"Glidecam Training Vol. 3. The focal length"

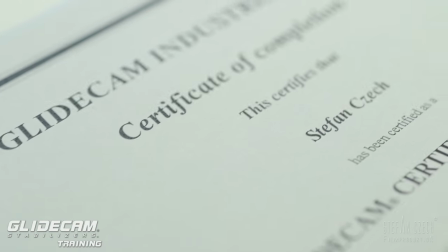0:11 Hello and welcome! My name is Stefan Cech.
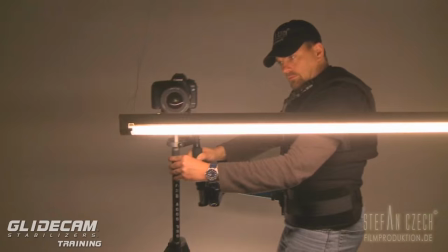0:14 I'm a DOP certified Glidecam trainer and operator and filmmaker from Germany.
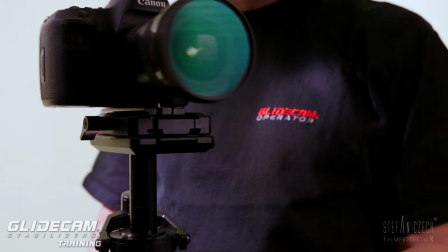0:20 In collaboration with Glidecam US I produced this series called Glidecam Training.
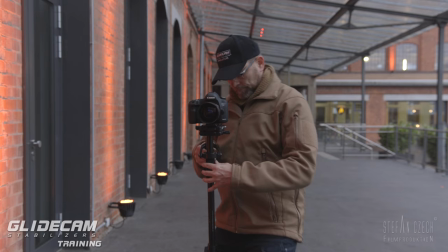0:27 To get the most out of your handheld stabilizer from Glidecam I will show you how to stand properly,
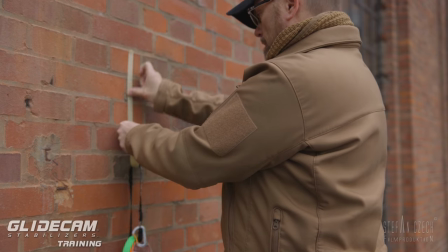0:34 how to move the system up, down, forwards and backwards, how to go over obstacles or in circle.
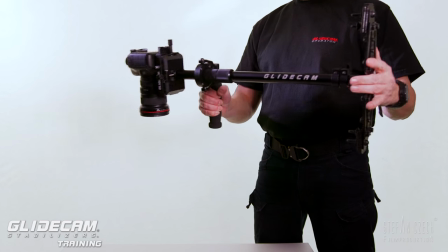0:42 Before we start make sure that your system is perfectly static and dynamic balanced and at a drop time between 1.5 and 2 seconds.
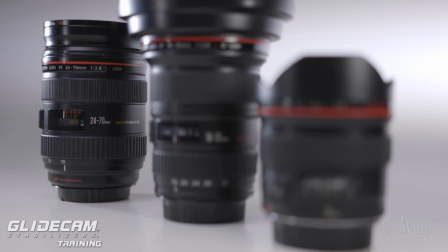0:51 And today we want to have a closer look on the focal length. The focal length they make sense on your glidecam.
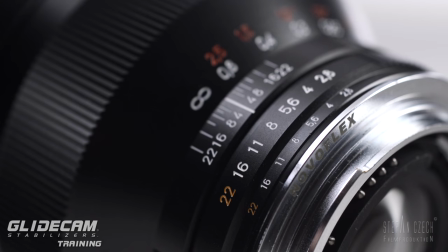0:58 Is it the ultra wide or medium wide angle? What is this we are looking for?
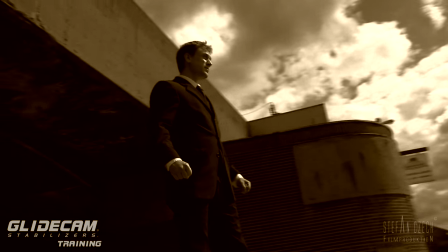1:05 Of course the same as every DOP he wants get the best for his shot.
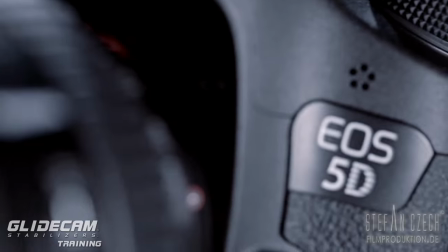1:12 But first we have to answer a question. What kind of camera would we use?
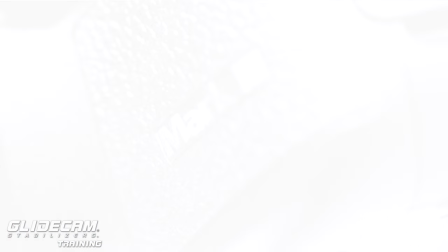1:17 Is it a 5D Mark II, Mark III or A7S with a full-frame sensor?
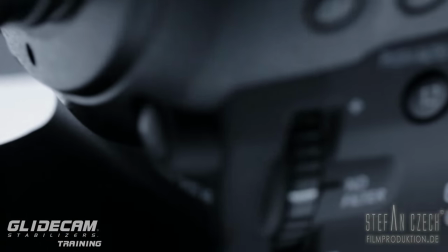1:22 Or is it an S35 sensor machine with a
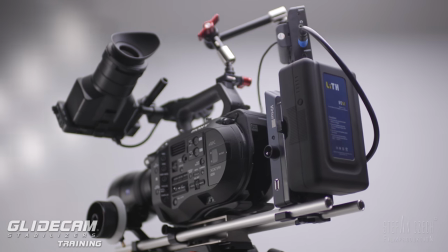1:27 smaller sensor like the C100 and the FS7?
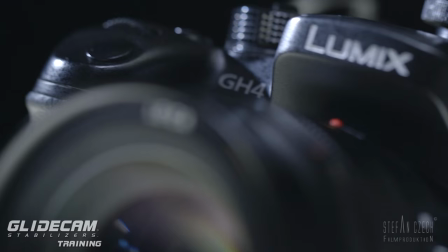1:33 Or even a GH4 from Panasonic with a Micro Four Third sensor.
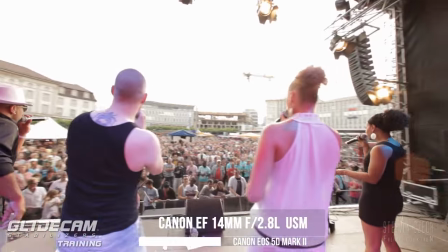1:41 To make it more visible I show you this scene.
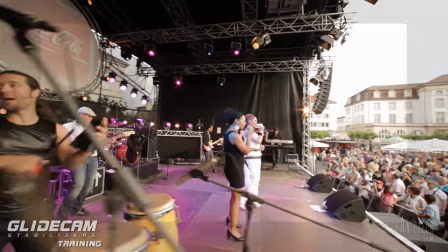1:44 It's a shot on the 5D Mark II with a 14 millimeter and now you see what an S35 sensor will see.
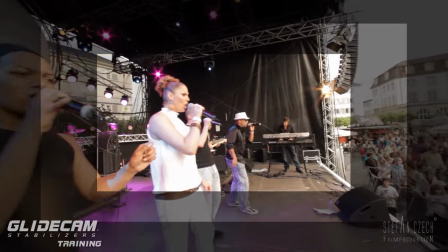1:53 And this is a GH4 with a 14 millimeter.
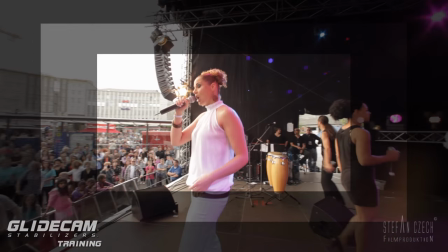1:57 So you can imagine how wide your lens should be
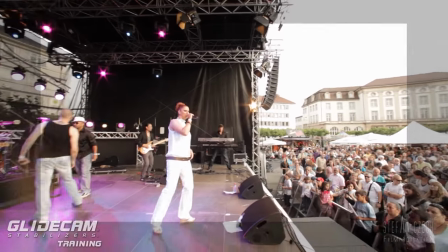2:02 if you want to get this shot or even this shot with a GH4.
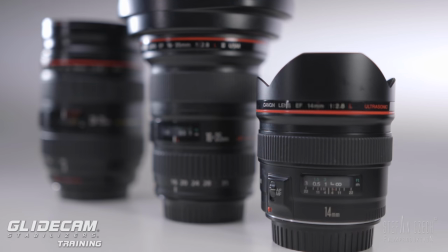2:07 And it makes totally sense to use a wide-angle or ultra-wide on your glidecam.
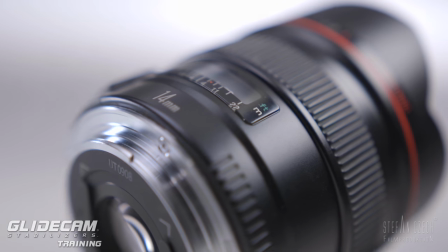2:14 There's two reasons for this. First it makes easier to look smooth and steady
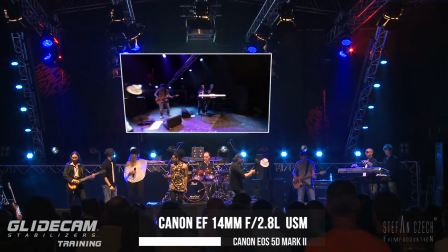2:20 and second our normal vision with our eyes is wide,
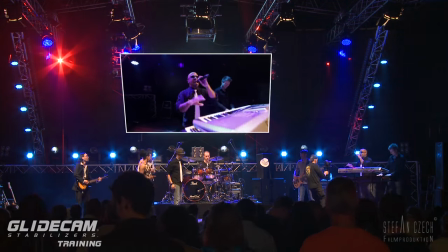2:25 it's 170 degree so it's not a teleglence we have in our eyes.
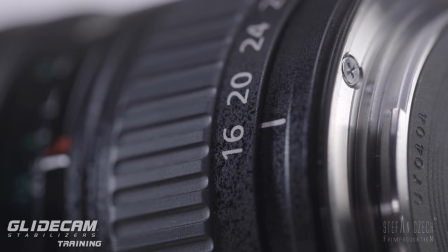2:31 Another good lens is the 16-35mm.
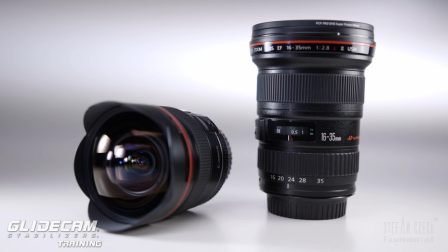2:34 16mm of course is not so wide as in 14mm but it's wide enough especially on a full frame sensor.
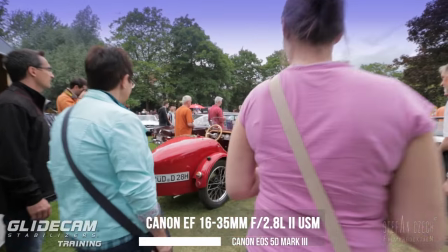2:41 Here in the 5D Mark III the 16-35mm in 16mm it's pretty damn good.
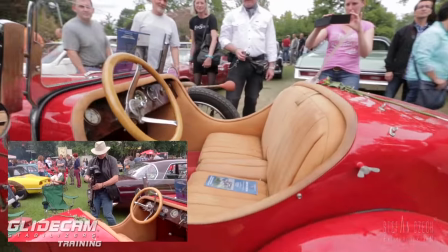2:47 It's a all-round lens for this glidecam work I would say.
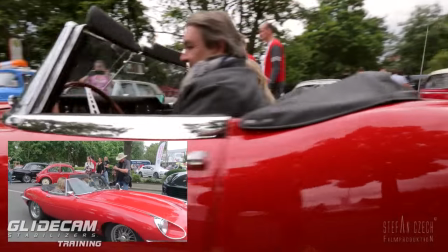2:52 It's a really versatile lens. I use it very often in low mode and because of the high quality
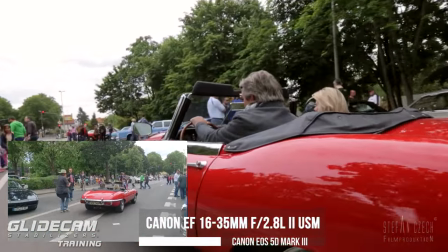3:00 you can come closer to your subject without any big distortion.
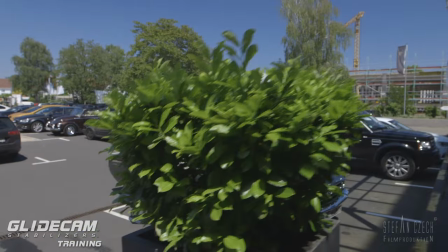3:06 The same lens on a C500 with an S35 sensor you
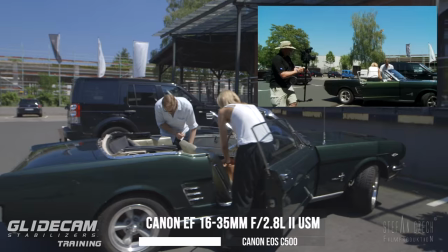3:12 will see it looks much more narrow to your subject.
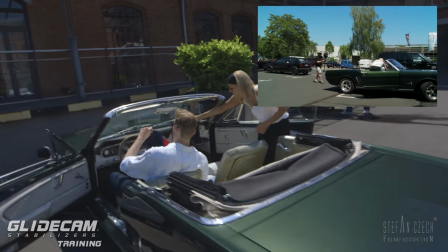3:17 The reason for this is the crop factor in comparison to the full-frame sensor of 1.4.
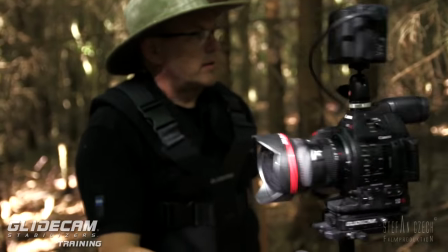3:24 But there's another reason I love this ultra wide lens on my glide cam.
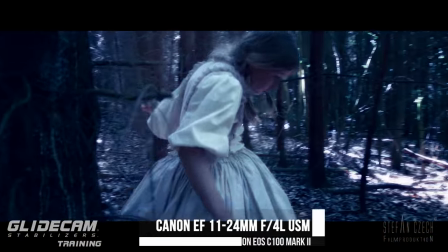3:30 It gives a much more cinematic look especially when you
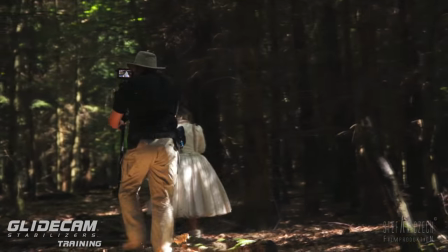3:36 have a nice motif and you have some interesting surroundings.
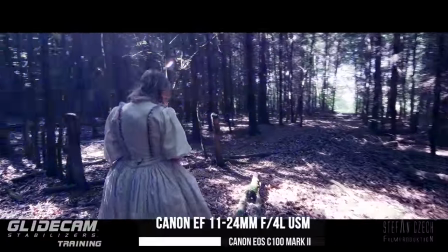3:41 Like here in a scene I shot for a short movie called Hensel with a 11-24mm from Canon.
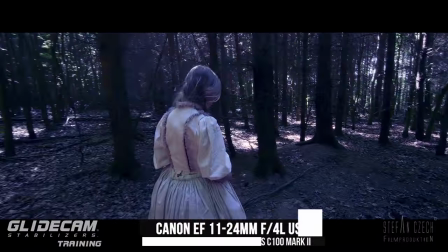3:50 Not a cheap lens. I know but as you see you have nearly no distortion at the corner and it looks beautiful.
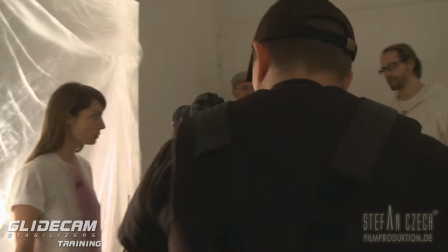3:59 Back in 2008 we shot the very first music video on a Canon 5D Mark II.
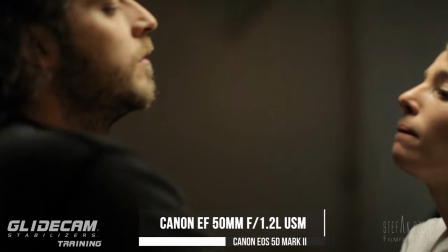4:06 For the master shot I used the 50mm 1.2 from Canon as you see with a
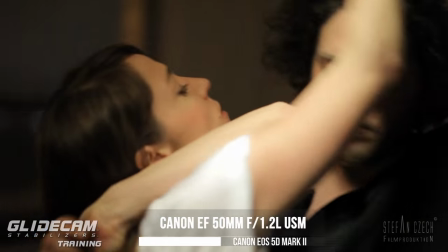4:12 tremendous shallow depth of field and the surrounding with a 50mm was not easy.